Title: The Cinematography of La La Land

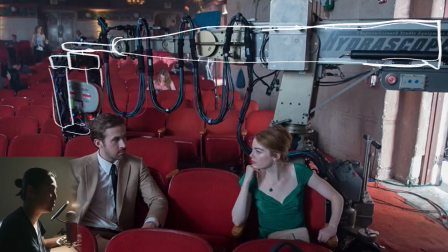[33:00]
They can fit right on a dolly or tripod and a pretty, you know, pretty affordable overall for a rental and they allow you to do shots that are not really possible with gimbals jibs or dollies you know so there really is a place in a time for techno cranes and that's what we're or telescopic cranes and we're gonna be looking at that uh at the workshop slash presentation in la moving on i don't have a
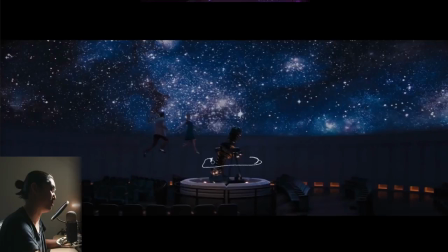[33:19]
ton of stuff from this scene but this is the observatory and funny enough i just went to an uh one of these things with my kids at the museum of science in boston shout out mos in boston and my son was terrified of it he's about four he loves the plants but he was absolutely terrified
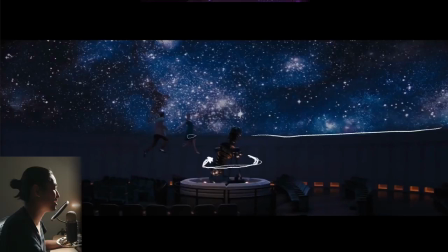[33:33]
of it when you grow up it's it's not so terrifying it's more lovely i don't know if this is green screened or what like what did this
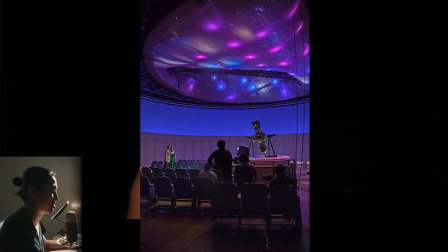[33:41]
really happen did they really project this i feel like this was green screened um i don't remember the exact story for it and there's probably someone who knows better than i do but there is this cool photo behind the scenes and these are colorados i believe so these are like these days these
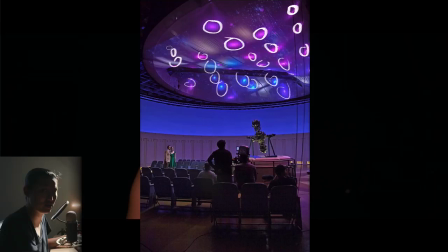[33:56]
would be digital sputniks or sky panels but but for whatever reason they're using kind of like the theatrical movie or the theatrical television lights which i've used colorados and color blazes and chroma cues and all that good stuff um it allows you to do full colors of rgba rgba or rgbw just like
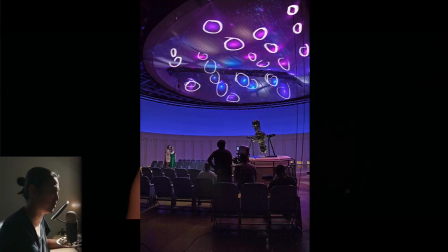[34:13]
sputniks and sky panels they're just a little bit um i i think that the the new generation of colored lights for the movie industry i i feel like they look a little bit better i could be completely wrong i've shot commercials with these exact same lights before but we have a big diffusion
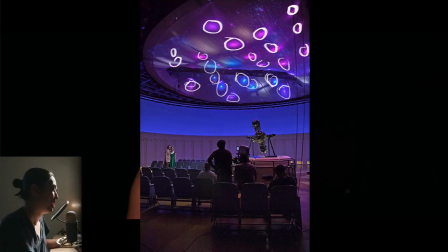[34:28]
overhead and a big sea of different colored led lights and that's what's going on and okay yes so this was blue screened and they chroma keyed in
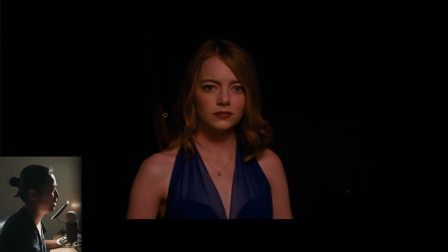[34:34]
or they keyed in or comped in that sky stuff because to capture that would have been pretty pretty tricky okay so we're starting to kind of wrap this up um but this is a big sequence here this is where they're in the club so the jazz club whenever he's in this kind of night exterior situation we're going to look at some of the lighting happening here and what my lighting setup is semi-inspired by today i didn't haze
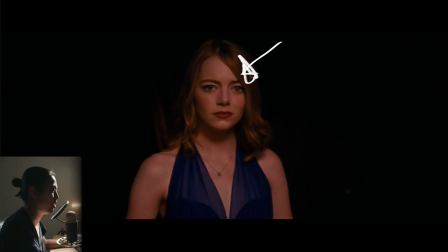[34:54]
my room because i don't want to set up my fire alarms so this is when she first walks in and they do the whole um theatrical gag where she walks into a spotlight essentially and they dim all the other lights around them to kind of isolate her it's a very theatrical almost trope
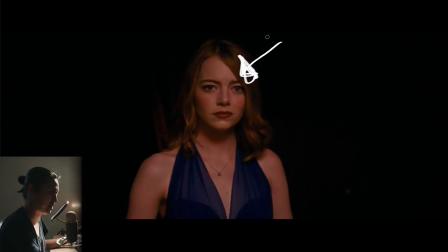[35:09]
of of a hollywood or you know theatrical movie very like shakespearean kind of feeling thing not that i said shakespeare in a funny way i don't mean that in a bad way but it's kind of a trope it's kind of funny if i ever did a lighting gag like this i feel like i feel like i'm a bit snickering the whole time but they use it's a great effect here it it isolates them it's a very romeo and juliet kind
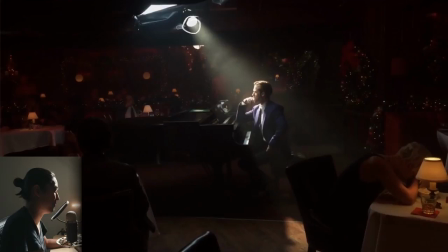[35:27]
of look here and they do it several times looks like a square highlight so not so much into the round highlights for this movie and here's a behind the scene shot of where the lights dim and it's hazed and we see just ryan gosling paint the piano it's just
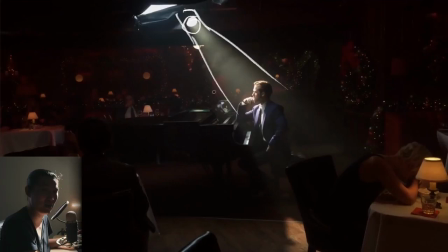[35:41]
a simple park hand google altman park hand and it's like five dollars on ebay or something like that in the bulb probably a medium flood bulb something like that maybe a narrow spot uh really cooking someone it's pretty hot like it's a very hot light
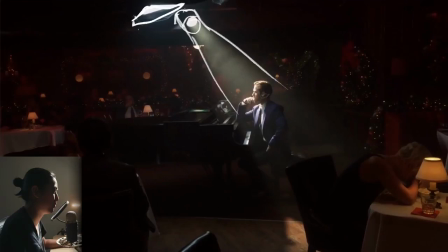[35:56]
temperature wise to be on someone that closely and it also looks like there's a little bit of a skirted soft light so there's a little bit of soft light and a
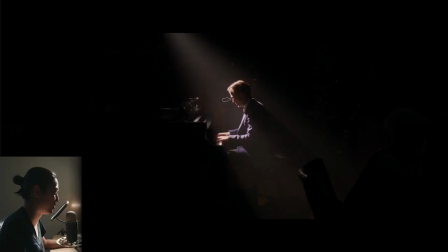[36:03]
whole lot of hard light on his face here uh this is what it looks like through camera definitely clipping out super crazy there but controlled and color correction and film does enjoy a little bit of overexposure,
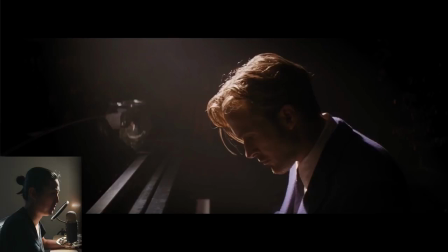[36:14]
a fatter negative. And here is a closeup of that same scene. Pretty cool.
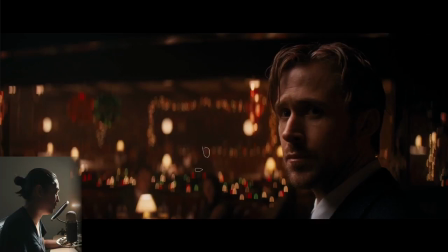[36:20]
A lot of bokeh happening here, all oval. I don't know why the bottom part is cut off. So what typically happens with the map box is you have this at the front of the map box like this and the lens, right? And with anamorphic, you're going to get, instead of it being a circle bokeh, which is kind of a reflection of this you can think of, it's squeezed.
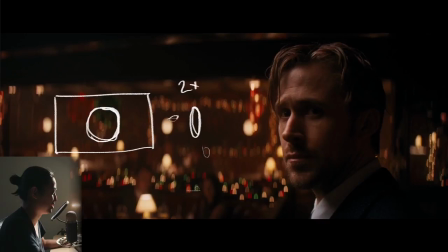[36:39]
So the aperture here becomes um oval like this 2x it's squeezed this way and the reason you're gonna see bokeh actually have weird shapes like this is because of hard mats and top flags so to prevent lens flare when you don't want it which these lenses will flare like crazy and distractingly crazy
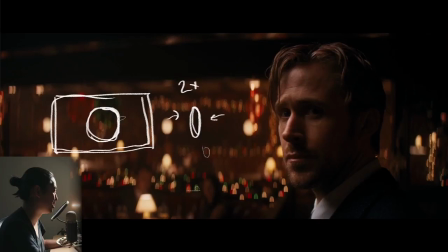[36:57]
you don't always want it is they'll put a hard mat on it and it will basically cover just the part of the lens that needs to be covered to make sure that the only only the just amount that just the right amount of light is coming in all the rest of it gets blocked and when you do that when you do that it makes shapes like this and it cuts the bokeh off at the bottom so that's what's
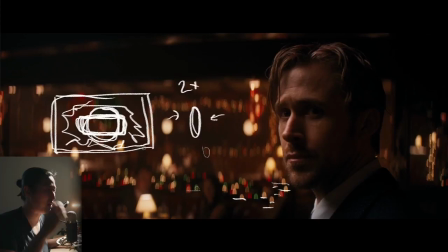[37:16]
going on with this shape here it's the same thing with a top french flag or a side flag or a bottom flag and it's actually why on a lot of the projects i do uh where bokeh is a thought where the book is part of the design is i don't use any hard mat so a lot of the first i work with will bring them in or the seconds will keep them and they'll stick them in there because that's
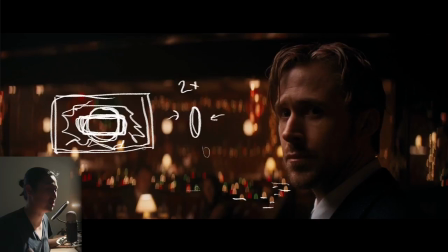[37:34]
kind of the practice is that you don't even necessarily ask the DP. It's just something that's done. But I actually stopped requesting them, so I don't even bring them in most cases now because I don't like the look of this kind of bokeh. Not that this is bad because you have to stop flares when you have to stop flares, but I like the bokeh to just stay around.
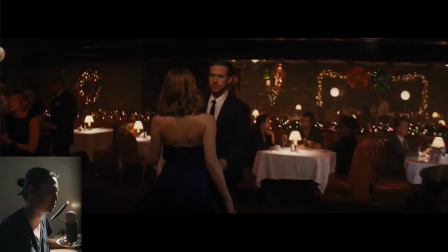[37:50]
It also could be something else occluding the lens, but when I see bokeh that is cut off in certain places like that, that's typically what is happening. And I can show that in an actual video later maybe. More wide shots, a lot of Christmas practicals,
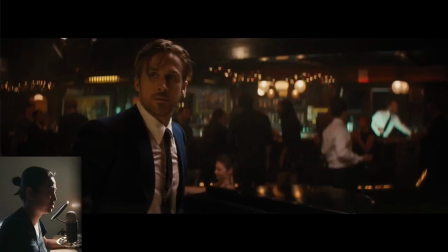[38:02]
and kind of assuming park ends again just park ends in the ceiling with some diffusion on him hitting
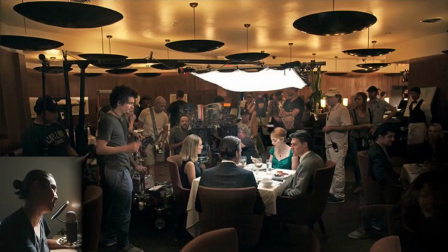[38:08]
him like this so this is when they first cross each other uh more of the same here and this is a different scene this is when she goes to dinner with her like boyfriend and they're shooting with two cameras here pretty cool uh one for this guy
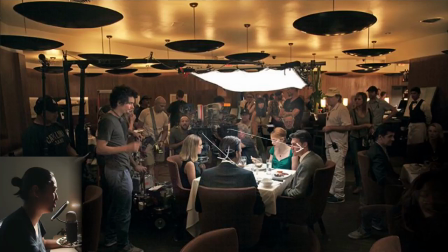[38:23]
and one maybe that looks like maybe for him or maybe it's a two shot i can't tell but a fairly simple lighting setup and this is a Matthews Maxi Boom or something like that. I've used these a couple times. I didn't set them up, but they're really nice compared to Menace Arms, the old school way.
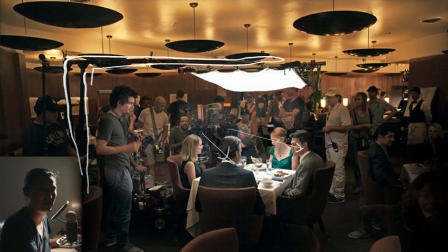[38:40]
These are really nice, and a lot of my key grips don't like them because they're expensive and they're really heavy, but I like them. But I guess that doesn't matter. I'm just the DP. I don't get to call this stuff out necessarily. I just like the small footprint.
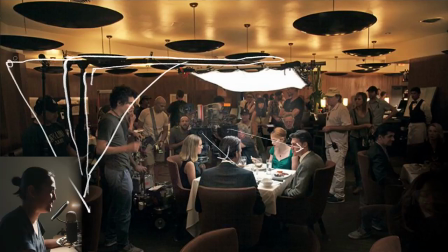[38:53]
This thing's like a perfect right angle. There's no huge counterbalance like this crap happening, and it's easy to change the height of it a little bit easier. Matthew's made it. I wish more people would use it. It looks like a 4x4 LED mat or something like that. I don't know what exactly it is, but they're filling it up. It's very soft overhead and they're keying over all this warmth.
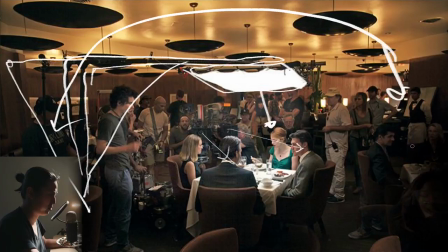[39:12]
So she's going to get a lot of very white light and they're going to look really nice. And because of all of this other stuff is very warm, tungsten stuff, the background will be nice and warm and they're going to be keyed white.
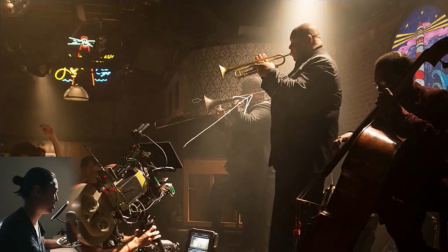[39:21]
That's what's going on. Director, I don't have a shot from this scene though, but I remember the scene very well. here's a shot of Ari operating one of the jazz clubs again I'm assuming all of these tungsten hits are just parkhands
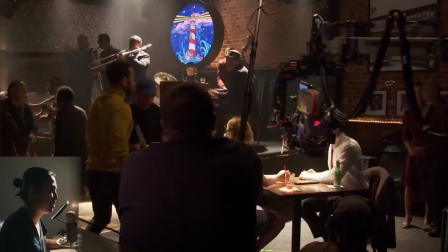[39:34]
very narrow spot that's going on mostly tungsten and they color corrected a little bit blue here is the hydroscope again Chapman Leonard mini CL head something like that little tiny
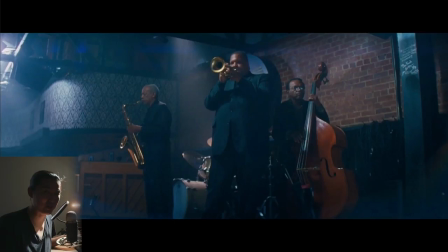[39:46]
200 foot mag it's like the itty bitty film mag on there hilarious super cute Panavision can I please have one of those for my YouTube show I really want one I haven't pitched this to you yet but I want to keep a Panavision camera like right here. I want the small mag for the XL2. We'll talk. We'll talk. So here is another shot from that same club scene.
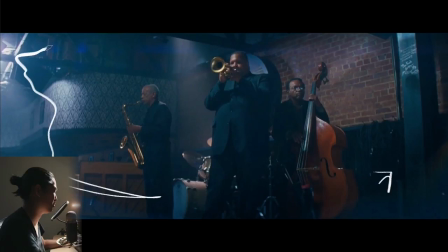[40:05]
I don't know if it's the same time. It looks like it's a little bit different, but there's a lot of blue happening in the color correction and the blacks here. And there's a lot of bluish flare as well. But the same, you know, park end up here, park end directly for you, park end back here.
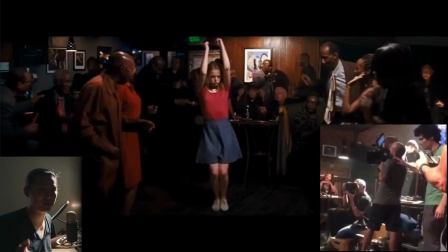[40:18]
I guess this whole scene is mostly park ends, maybe some light mats. So I think a lot of us have seen this. I didn't want to play the whole clip because it's not mine. I can't really show it, but we see Ari operating here, and he's got himself fully twisted, which a lot of camera operators, you have to do this for certain shots, you know. You have to be very uncomfortable to be a camera operator.
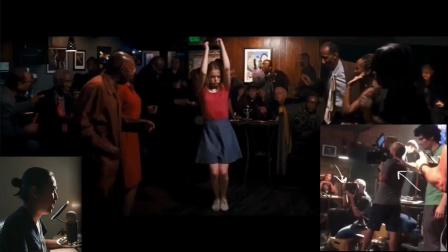[40:36]
In many cases, we have our stills unit here, and this is the shot. And someone put this together. Pretty cool. This is Mia dancing, and we see Ari pointing the camera this way.